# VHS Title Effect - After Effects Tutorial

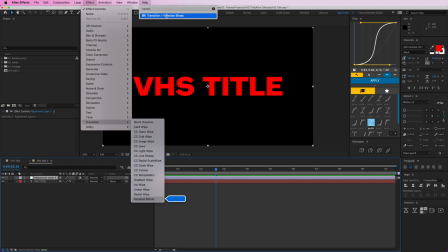Venetian Venetian there you go transition Venetian blinds over there so let's put this at
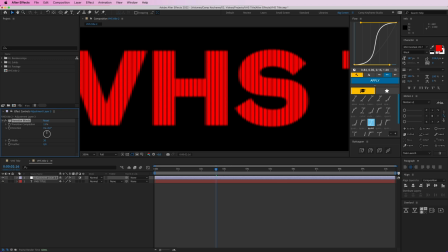15% okay and 90 degrees to move to the right this is perfectly straight width can be five like really small and we can have a feather which is a bit bigger not too big like yeah like that
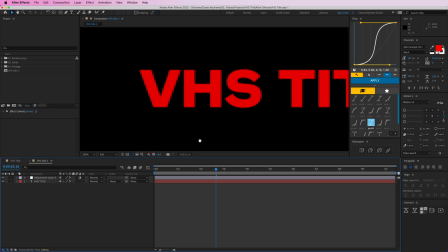we got these little lines in there okay let's see how that looks yeah
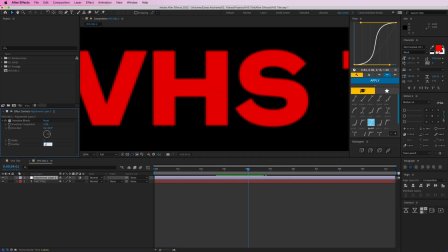that's quite maybe make the make it a little bit maybe one no
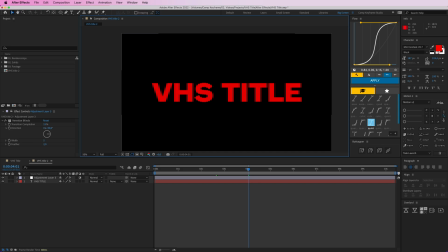that's too much maybe two all right okay we have these lines in there which is really cool but I don't want them to be visible all of
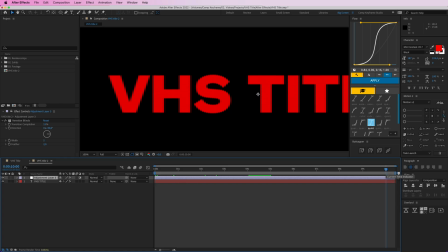the times we're going to go play with the opacity here let's just make this comp 10 seconds long and I'm gonna go to the T for the opacity and make it this and then here zero and then here 100 again and then leave it on there for a while and then make it
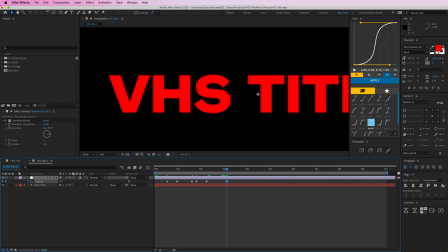zero again and then zero and then back to 100 so I'm going to copy these ones here so we have this kind of like it's coming in and out of the screen those those lines yeah like that which looks good then
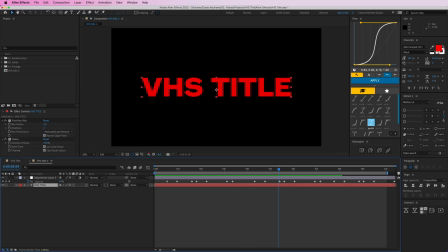we're going to give this VHS title right click later style and then an outer glow and it glow color can be the same red so let's just oh I can actually just take this red here
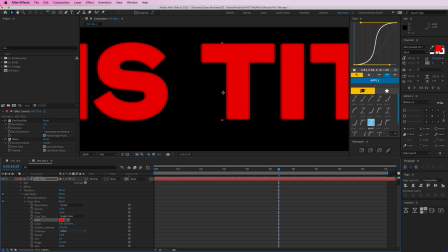nice and I'm going to make it a bit bigger so this size are you here you go make a little bit bigger not too big not too soft just
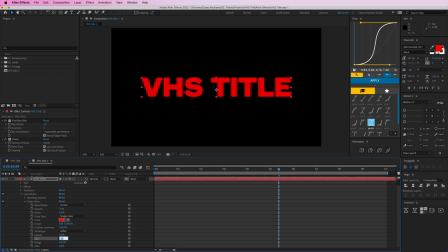like that 20 maybe 30 yeah
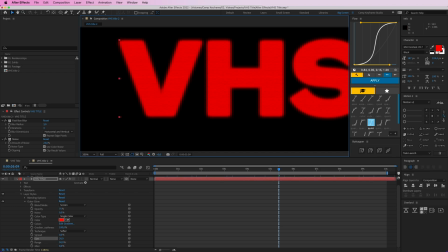I don't want to have these kind of things in the middle here so I think it was a better at 20 yeah so you can see with and without this layer
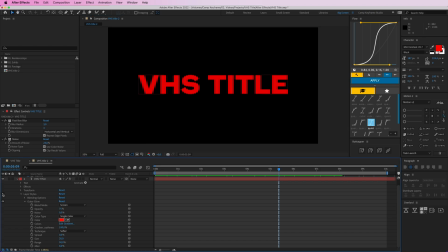style it does a whole lot to make it even more old-school II so we're going to play well with this opacity as well here to press you and I'm gonna kind of make this move up as well so now it's at 75 then maybe here it
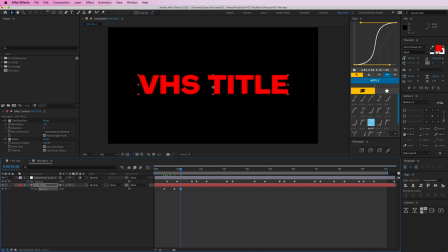is as 20 and then back to 40 and then here is it still 40 and then it's 75 again 75 and then we go to 100 really quick and I'm back to 60
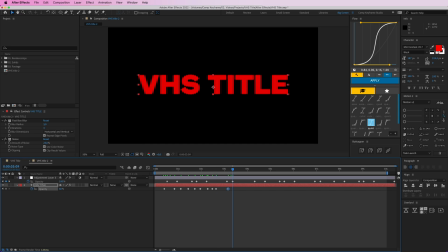and now over here 60 and then we're gonna go a bit down again so make this really random and then copy all of these so we get this nice pattern so here you can have this kind of glowy effect going maybe put
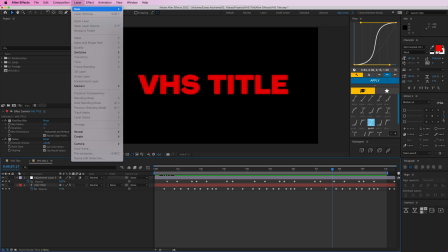some layer new adjustment layer and
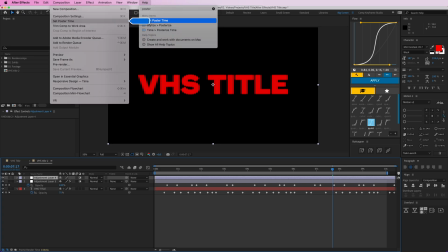I'm gonna type in posterized time and I'm gonna make this 12 frames per second so it doesn't move
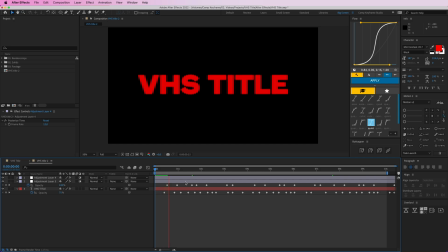as fast so we get a little bit more jittery vibe but this makes it a whole lot slower and it's a bit heavy on your computer so maybe a bit of patience here to make it have it load and then we have a little bit of a a nicer vibe to this cool and i'm looking at it i think the venetian lines are not